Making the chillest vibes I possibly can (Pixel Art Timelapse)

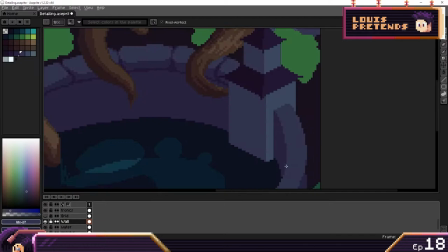248s
So one trick that I did here and that I think works okay is that along the top of the wall the
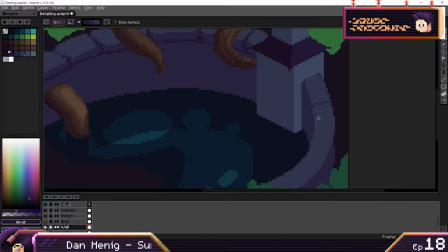255s
rocks are pretty small and pretty heavily detailed and then the more you go down the bigger the rocks get.
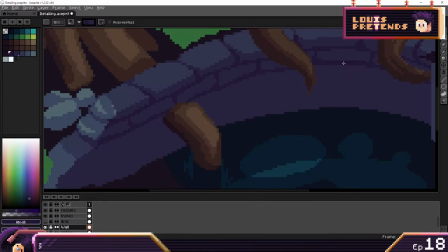262s
Now that makes sense from a building perspective because obviously you want to put the sturdier rocks at
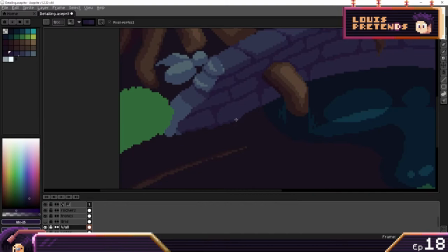267s
the bottom but also it helps make sure that there's only detail where people are going to look.
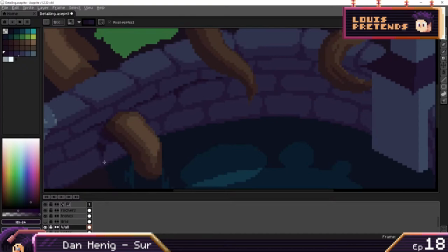272s
The top of the wall is obviously was going to get the most attention because you can actually see the top of the rocks.
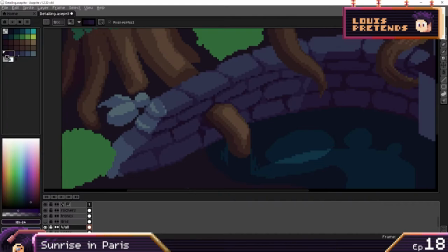277s
The bottom of the wall is not going to get that much attention though reducing the detail there it helps keep the frame a little bit more legible.
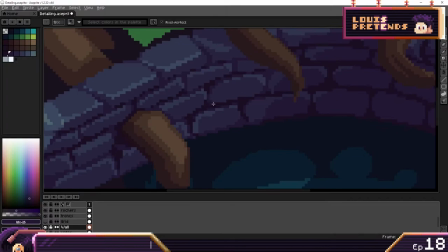286s
Giving the water the right look was a bit of a struggle. Around the edges of the water I continued the walls and the little shrine into the ponds but in much
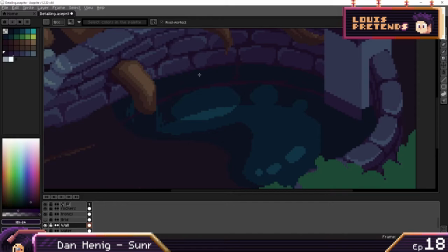295s
darker colors and much less detail to give a sense that you can see through the water to give a sense of transparency.
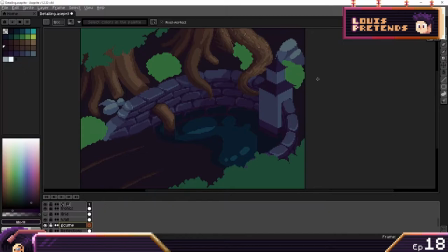301s
The problem then was that the water blended too much into the wall and you couldn't really make out where the water started,
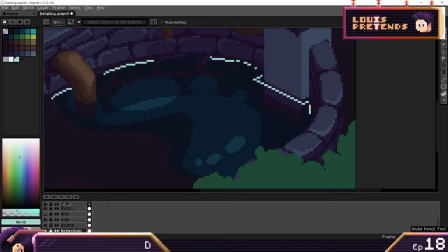308s
so I added a bit of foam all around to delineate the lake a little bit better. This should be pretty fun to animate down the line too.
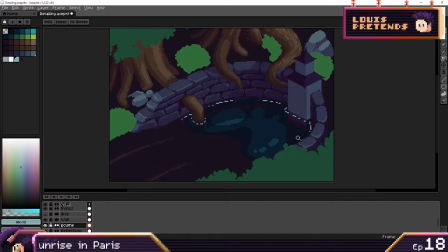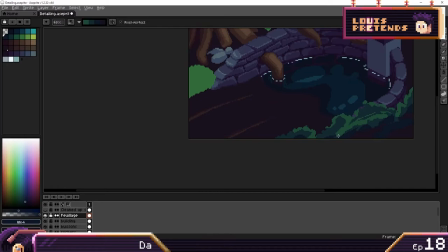326s
For the leaves in the corner of the screen, I didn't want them to take up too much attention, so the important bit for me was that they would fade out to the darkest color in the scene.
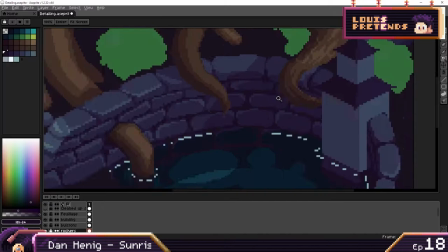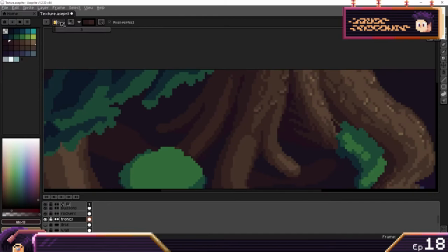341s
Alright, so moving on to adding detail and texture now. I'm still struggling a fair bit with that, so I'm not sure how much advice I should give,
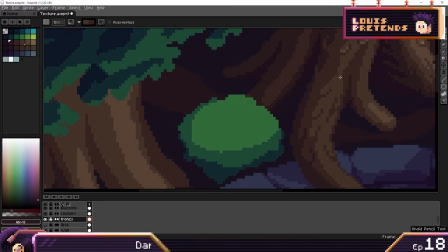348s
but there's one video by Adam C. Yonis that's always been super useful to me, where he reviews the work of a subscriber of his.
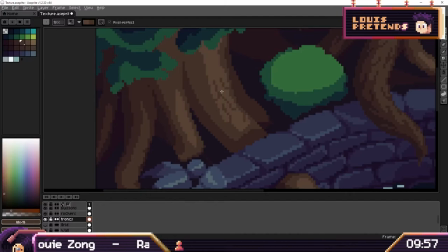356s
I'll link it down below, but the gist is that you should only add detail in the space between two different light levels.
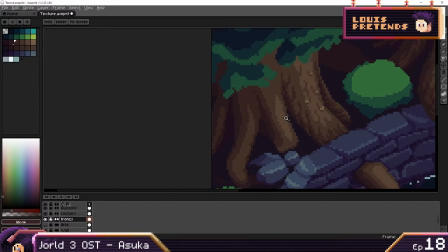363s
This helps dithering the light, to some extent, and it gives enough info about the texture the surface in question to imply it elsewhere.
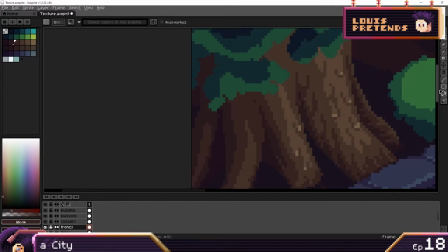371s
I tried my best to do that here with the bark, but I still feel like I went a little bit overboard.
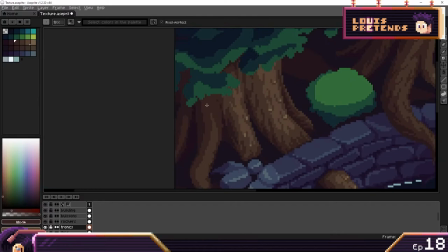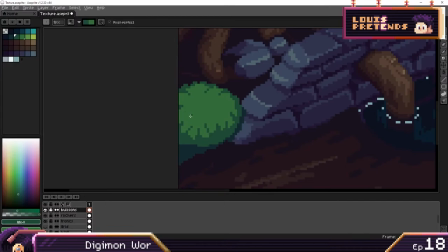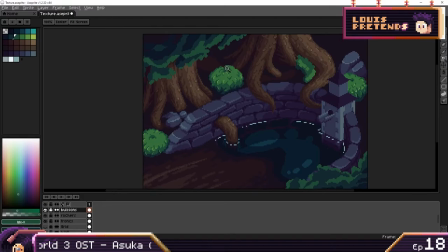386s
The leaves were pretty interesting to work on, because there are two very different scales here.
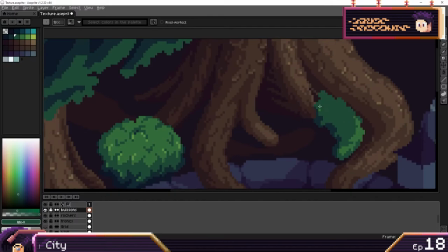391s
The bushes needed detail that were pretty small, and for consistency I thought I should make the leaves in the corner the same size.
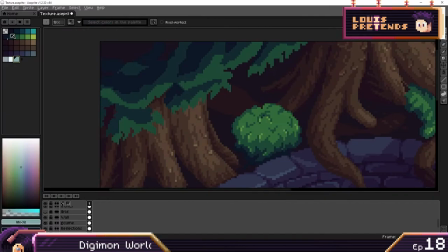398s
That ended up being a bit of a nightmare to work on, and it didn't look that great, so I had to enlarge them quite a bit.
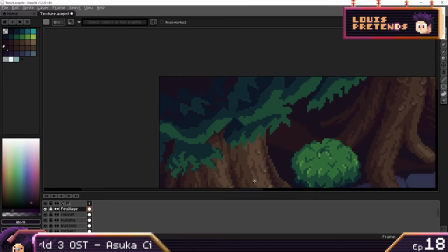403s
This is one of those cases where doing this on stream, where people could give me feedback as I went on, was super useful.
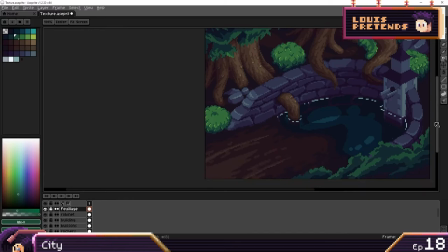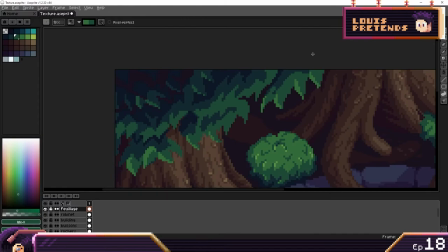417s
Right, so this is getting pretty close to done, so I'm gonna wrap up the timelapse here, just to leave the animation as a surprise for the end.
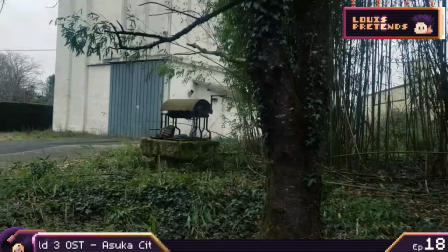424s
There's one thing I wish I could have done for this piece, is that right next to the pond there was an old, not abandoned,
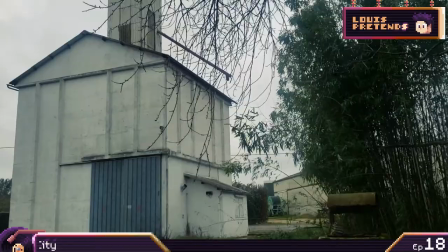431s
but run down agricultural cooperative, and this mix of industry and overgrowth is 100% my jam.
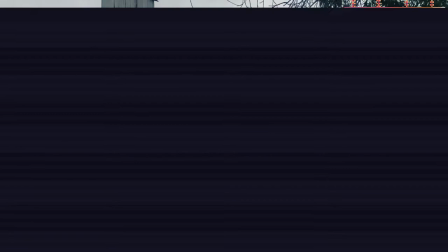438s
I haven't found a way to work it in this piece, but I'll to try out something in that style sometime. It might be for next time, I don't know, no promises though, I haven't been very good at making stuff for these last few months.
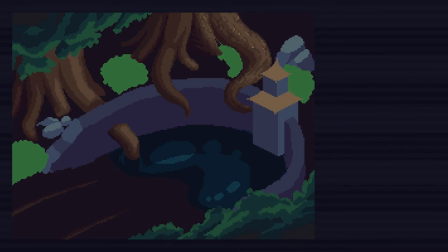449s
Still, I hope you enjoyed, here's the recap in the animation. Thanks for watching, I'll see you soon.